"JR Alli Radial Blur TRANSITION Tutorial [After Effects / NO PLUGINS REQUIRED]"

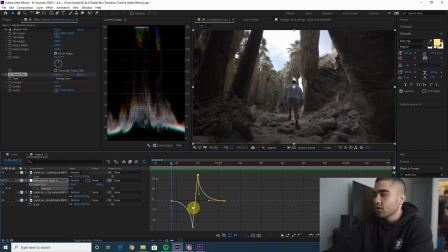[4:00]
to negative of 25 but it's exponentially getting faster so it kind of just adds this like whooshy type of effect to the effect that we're adding to the footage so it just kind of smooths it out a little bit makes it a little more subtle one thing jr ali does is a lot
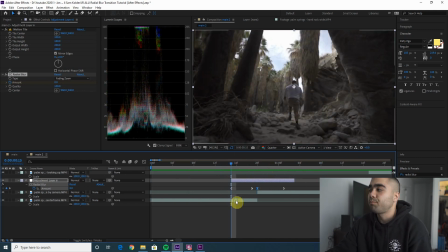[4:17]
of the times he will add speed ramps to make that transition even more intense and you know me i love my intense transitions
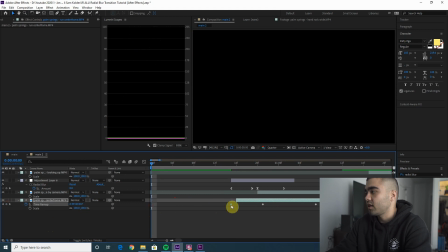[4:29]
subtly whatever that means let's just add a little speed ramp at the beginning and then we'll go into slow motion in the middle and then we'll do a little speed
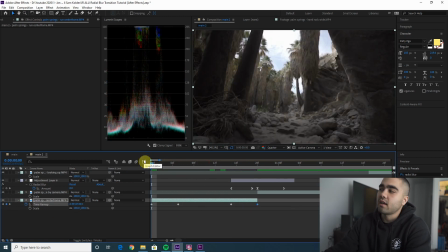[4:37]
ramp at the end and the way i do my speed ramps in after effects i think i'm going to do a full tutorial on this because everyone always asks um i i have my slow portion in the middle or whichever like speed portion in the middle and then I do a little,
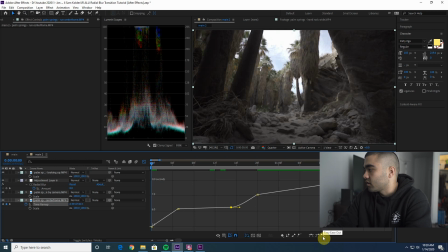[4:51]
is it ease out or ease in? Ease out at the end there. Then I do an ease in here. So it's smooth throughout. It's like smoothly getting faster. Hope this makes sense. I can see why this would be confusing to some people, but this essentially is just
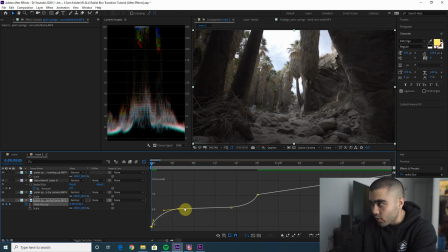[5:11]
at the very bottom here, it's really fast. And then it slows down to the regular speed, Continues at a constant pace and then speeds up again. That's how the graph editor works If you don't understand that learn your graphs go back learn some math real quick Let's do it again on the second clip
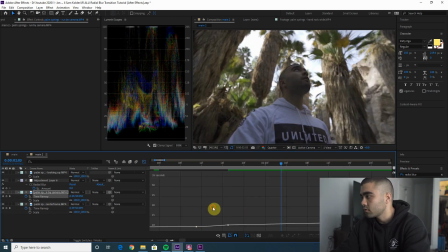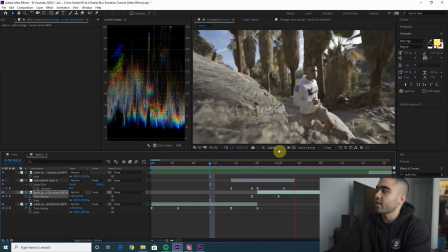[5:33]
And that just adds to the that transition I however think this is a little too intense So I'm going to pull these out. So it's not as fast there we go that's that's better i like that a lot more just play around with your time remapping
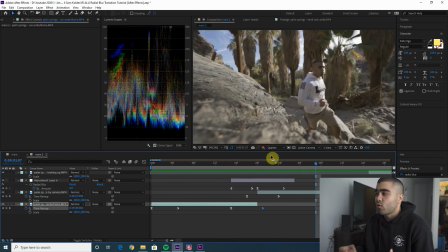[5:51]
and speed ramp and then it kind of just adds to that transition makes it a little more whooshy more intense add your sound effect and there you go that is it make sure you go check out my my year 2019 video it was my last video i will link it right here uh or there it's it's in one of these places let me know any other after effects tutorials you want to see i know a lot of people ask how I do my transitions. This is one I use in a ton of videos because I love the subtlety and it just doesn't really take away from like the actual footage. I was going to show you guys a clip where JR Ali does this in a video. I remember it vividly in my mind. It's like this one dude, he's like standing around. I'm too tall for the camera. He's like standing with his hand turned back and then he like reaches back, the wind flowing through all of this shit. And then he does this transition and it's like, it was so cool, but I can't find it. Yeah, make sure to subscribe to the channel and I will see you guys in the next video. Peace.